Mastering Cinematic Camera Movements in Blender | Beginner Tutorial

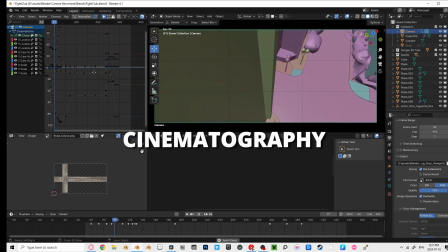Do you want to master cinematography in Blender?
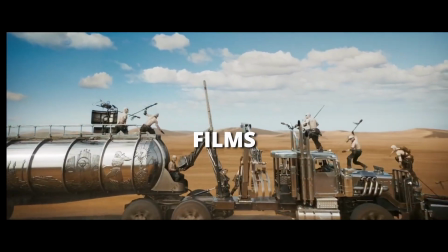Today, I'll show you mind-blowing shots from blockbuster films and how you can implement these into your Blender animations.
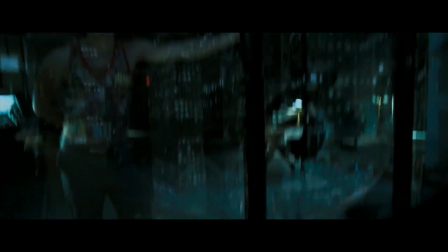At the end of this video, I'll use the skills we've learned to create a cinematic shot of my own and see if it blends seamlessly with the opening scene of Fight Club.
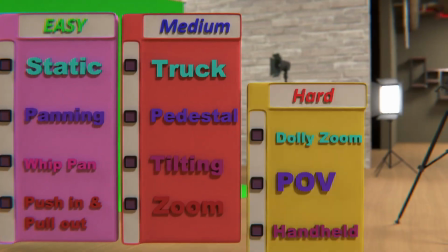The basics. You're going to go through 18 different shots that you can add to your projects today. The static shot.
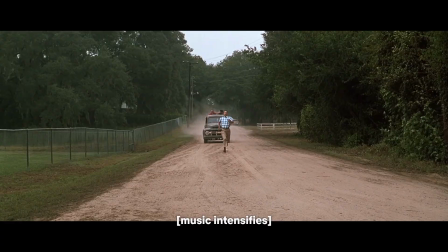This shot can be used to show suspense with the absence of movement, or to enhance the focal point in the scene with no distractions.
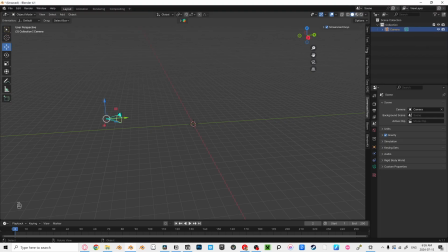Inside Blender, click on your camera either in the outline or the viewport. Press N to bring out your transform panel, and then press backspace while hovering over the location and rotation. Now change your X to 90, raise the camera a bit, and you're done.
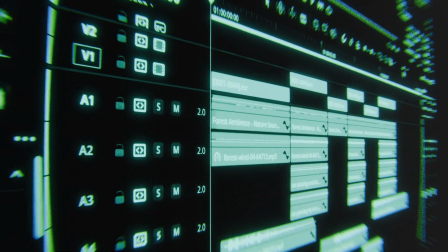Yes, I know this isn't new information to you, but over the course of this video, each shot is going to get progressively harder.
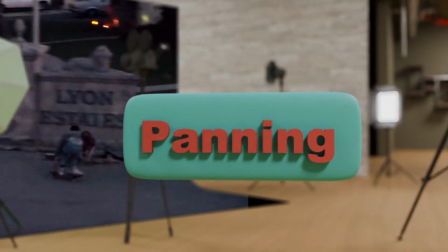We can get through these simple ones quickly though. The panning shot, when the camera stays mostly stationary, but tilts horizontally.
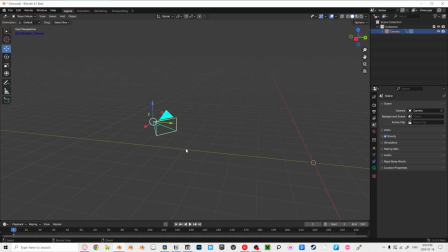Press I to insert a keyframe, and then click rotation. Then scroll through your timeline, press R, and then Z. Move your camera to where you want it, insert another keyframe, and there you go. Whip pan. This one's fun, famously used in La La Land. The way you are going to achieve this might be something you've never seen in Blender before.
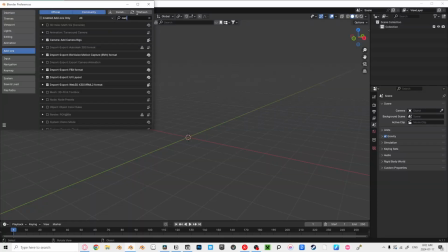This blew my mind when I found this out. In Blender, there's a built-in add-on for extra camera rigs.
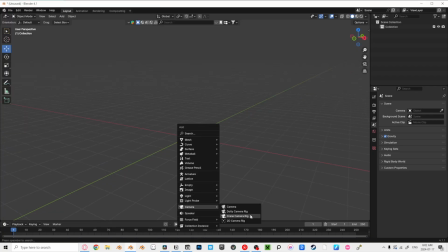After enabling this, you can add a dolly camera and control where you want the camera to look with this tracking point. Keyframe here, keyframe there, and add another one in the middle to create an arc. And boom! Push in and pull out method. Simply keyframing the camera back and forth to make the audience feel more connected to the subject or to show a sense of loneliness.
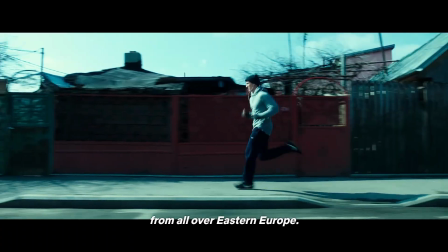Truck shot. I love how they use this shot in the movie War Dogs when David is running through the town.
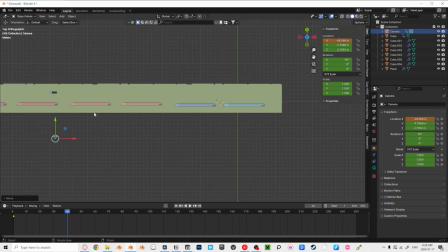Two ways to go about this. Keyframe point A, move the camera, and keyframe point B. There's a couple of issues with doing it this way though.
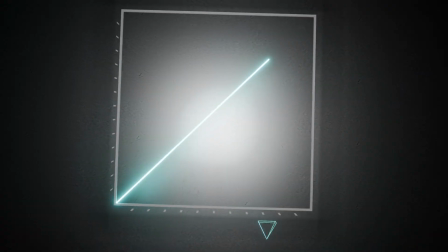If your subject is moving in a linear path, meaning it's at the same speed throughout, then you might see this when you're looking through your camera.
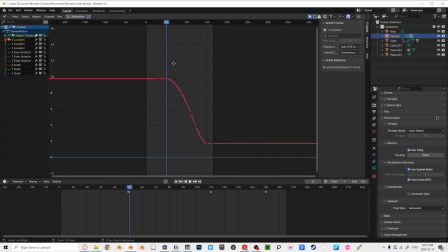This is because our camera's movement is set to Bezier, which is done to smooth out the harsh stop of the camera.
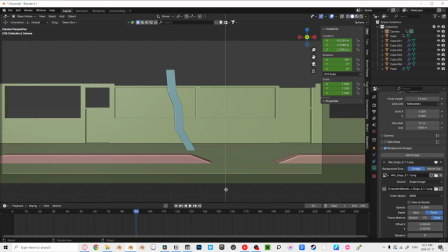To change this, right-click at the top of your timeline and click Vertical Split. Then change this to the graph editor.
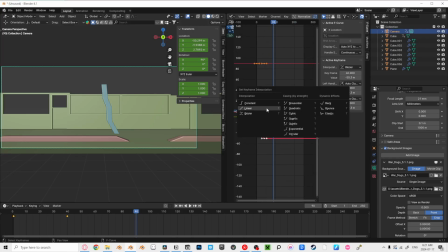Now press T and click Linear. This stumped me the first time I used the graph editor. To navigate around, hold down Control and then use the middle mouse button. Take some getting used to. Your camera is now moving at one speed throughout the animation. 2. What if our subject is moving unpredictably?
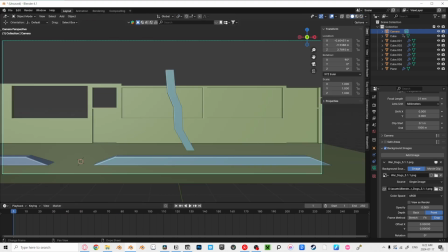This method is so much easier. Click on your camera, then hold Shift and click on your subject.
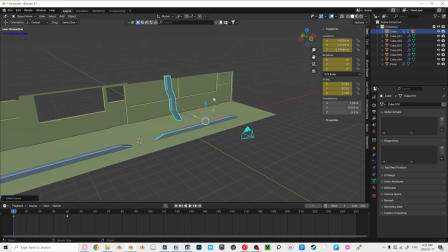Then press Ctrl-P and parent object. This will lock the camera's position to wherever it is and maintain that distance.
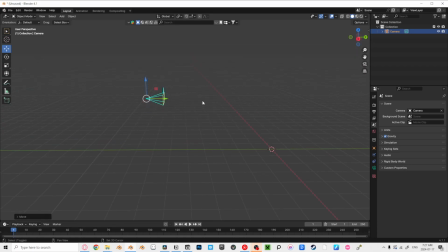Pedestal shot. At first, I didn't know what this meant, but it's just the camera going up and down. Same as the truck shot, but up and down.
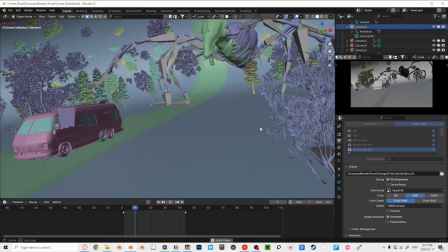Tilting shot. Simply tilting the camera up and down to reveal the scale of something usually. Keyframe point A, rotate your camera up and add another keyframe.
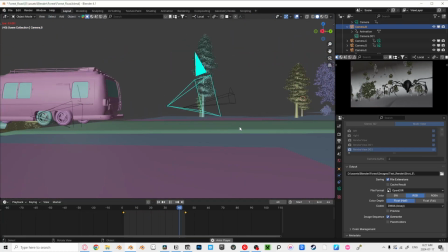Try and keep this one slow to add suspense, and not to take the viewer away from what's really important in the shot.
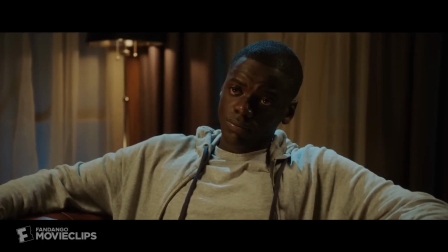Zoom. The way the director used the zoom shot in the movie Get Out just ran a chill through my spine.
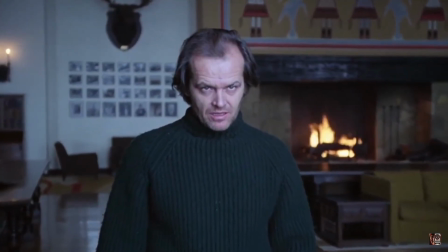You can do something just like this, slowly zooming in to build suspense. Or make it a practical zoom like it was shot from an iPhone, like this shot.
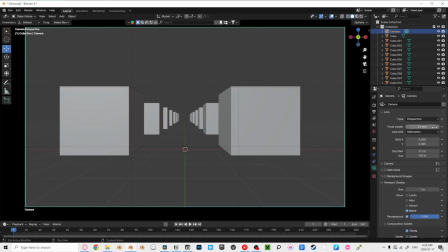Hey, that dude.
Either way, you can do this by pressing I while hovering over your focal length, then increasing it and making another keyframe.
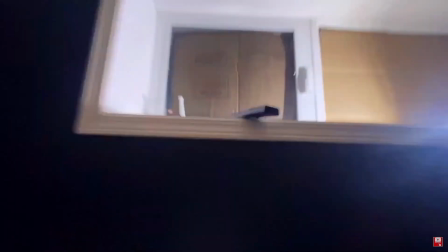Dolly zoom. Now that you know how to push in and zoom, you can create the dolly zoom. This one can add a lot of emotion to a shot, or just make it look silly.
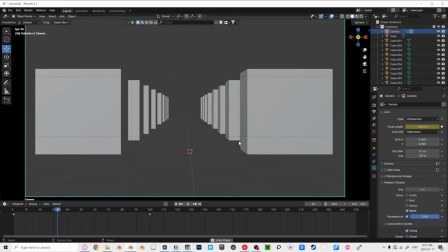Excuse me.
The gist of the dolly zoom is the act of moving the camera forward while zooming out, or moving the camera backward while zooming in.
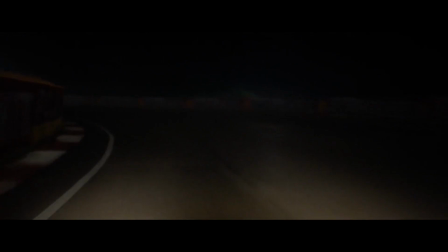POV shot. This one can be the most fun for Blender animations, especially horror ones. There's a couple of ways you can achieve this.
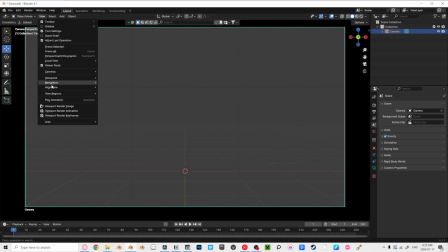A super cool way to get realistic movement in Blender is by going into your camera, making sure it's selected, then go to View, Navigation, and then Walk Navigation. Or you can press Shift Tilde. Now, this is the cool part.
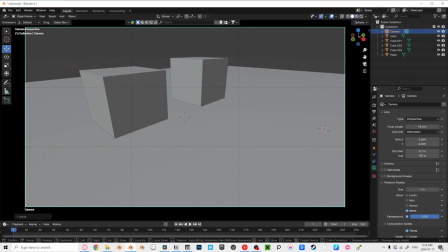If you have a floor in your scene, you can press G to enable gravity, and now you can walk around just like it's a video game.
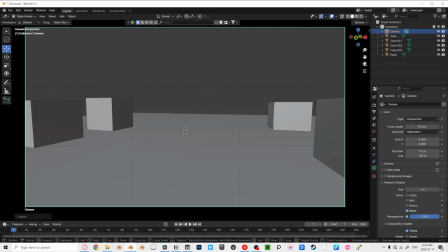You might be asking yourself, how do I animate this?
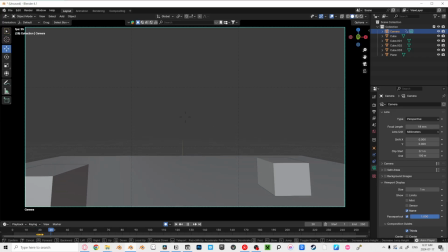All you have to do is turn on automatic keyframing, press play, then walk/fly around, do whatever, and your camera movement is being keyframed in real time.
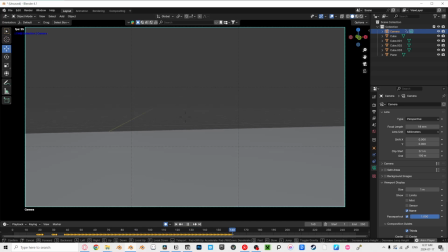Just make sure the length of your scene is long enough. Handheld.